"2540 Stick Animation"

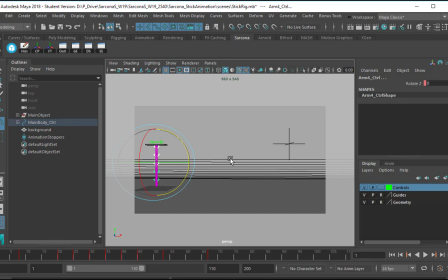[20:35]
So anytime we do animation, having things make sense as far as the physics goes should be included in that, okay? So if a ball is falling down, it should gradually pick up speed as it's falling, and then when it hits the ground, it should like squash and then bounce back up.
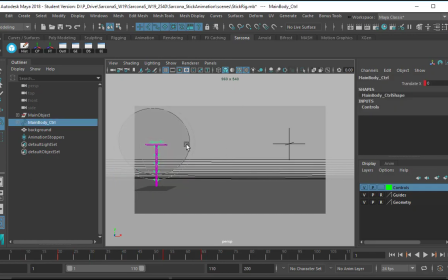[20:53]
Same thing here. So we already said that this was the main item that moves, right? This platform on top. So in order for this platform on top to move, it does its thing, and then it's transferring some of its energy to this one, and then it's transferring its energy to that one, it's transferring its energy to that one,
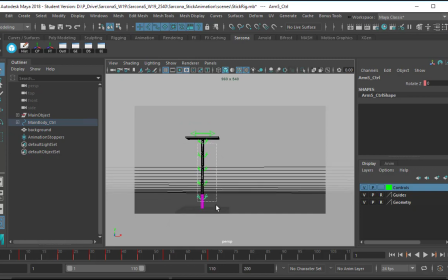[21:11]
that one, that one. So does this happen all at the same time, or does it happen like gradually? Like the top thing moves, and that causes the second one, and then when that one moves, and it causes the next one? Or is it all at the exact same time?
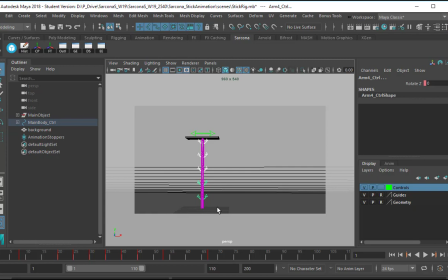[21:25]
What was that? Gradual. Okay, so each item basically is making the other one move. So what we should do is instead of all of these keyframes being perfectly lined up to this, they all should be offset a bit.
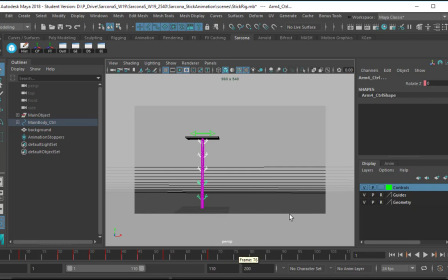[21:39]
Like the first one should move, then the second one, then the third one, and so on. So here's what it looks like now. Okay. Now I'm going to go here and I'm going to offset each one of these. So I'm going to grab them in the order I want to offset them.
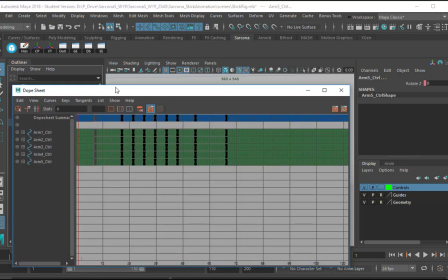[21:57]
I'm going to go to the dope sheet. And you'll see they're in order. 1, 2, 3, 4, 5.
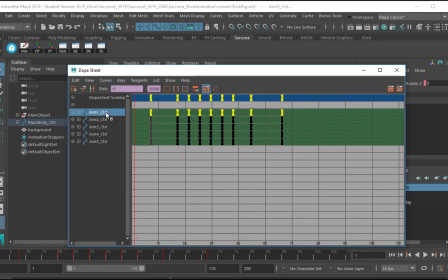[22:02]
1, 2, 3, 4, 5. 1 should happen first. 2 should happen next. So I'm going to go and just offset the keyframes by 1. Okay, so I just literally just move the keyframes over 1. I'm going to go to 3, offset that one. Go to 4, offset that one. Go to 5, offset that one.
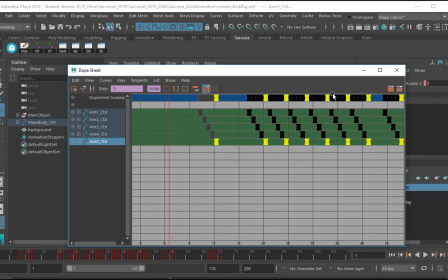[22:19]
So now each one of these is going to be offset by 1 frame. Now let's take a look and see what that looks like.
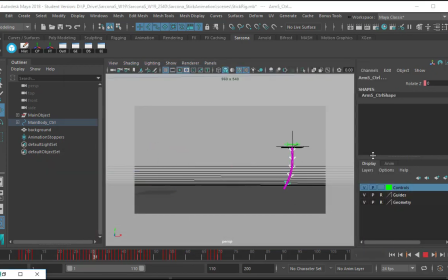[22:25]
You can see lots of keyframes down here now. And it feels a lot more organic. It feels a lot more wiggly. It feels like we can see the motion like transferring from one to the other to the other.
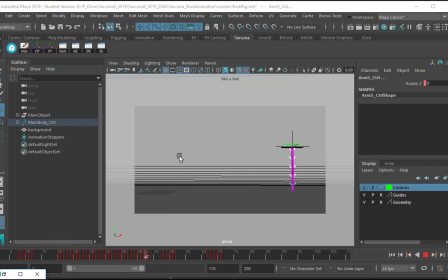[22:39]
Okay, it feels much more realistic looking. Okay, maybe even on that first one, oops, wrong one.
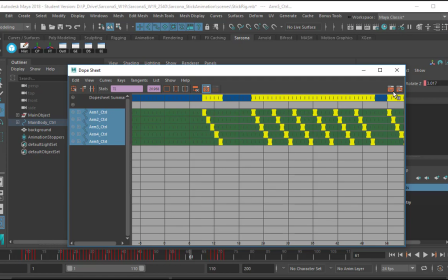[22:49]
On that first one, maybe I need to grab all these and just scoot them over 1, just so that it's not synced up with even that top platform.
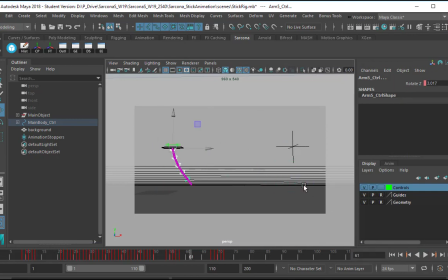[22:58]
Nope, it was better where it was before. Put that back. Cool. All right, now the other thing that we can look at is maybe they all shouldn't be moving and rotating the same amount.
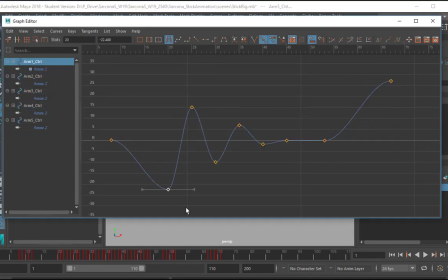[23:13]
If the first one rotates this far down, maybe the next one wouldn't rotate as far. Okay, if the first one rotates -22, the next one might rotate -20, and the one after that -15, and the one after that whatever.
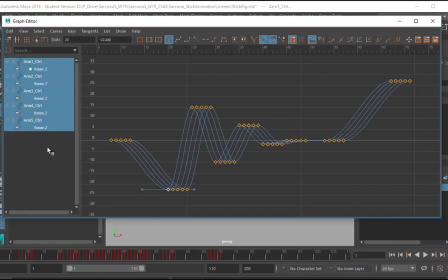[23:28]
Okay, so what I'm going to do is grab all of these and just offset the rotation so they're slightly different. Okay, so I'm going to start here, and because they're already offset, this one should be the highest one, or the furthest one down, and then this one, and then that one, and then that one,
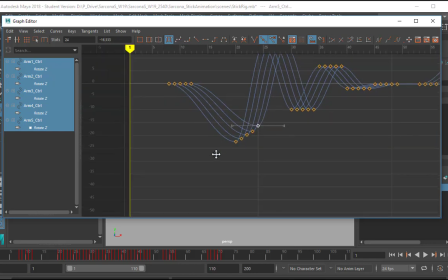[23:47]
and then that one. Okay, I'll do the same thing up here. And then I'll do the same thing here. First one stays, and then the rest of them are just kind of offset. Oops, that's too much.
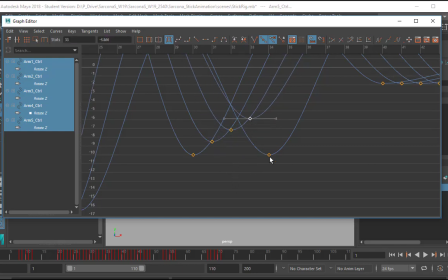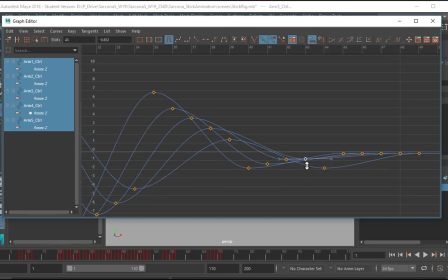There you go. Now that should be a bit more realistic in how it's moving, because they're all not moving at the same exact rate.
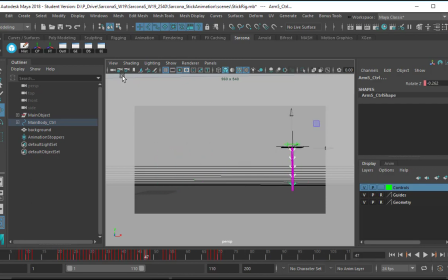[24:33]
Let's see that again. I think I need to scoot it back just 1 frame. Let me go to my dope sheet here.
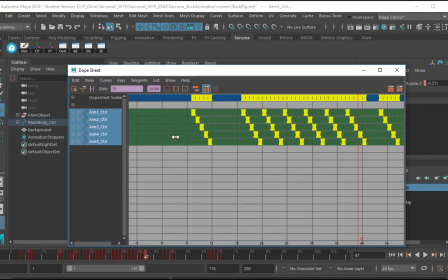[24:39]
Just scoot everything back 1 frame, maybe 2 frames.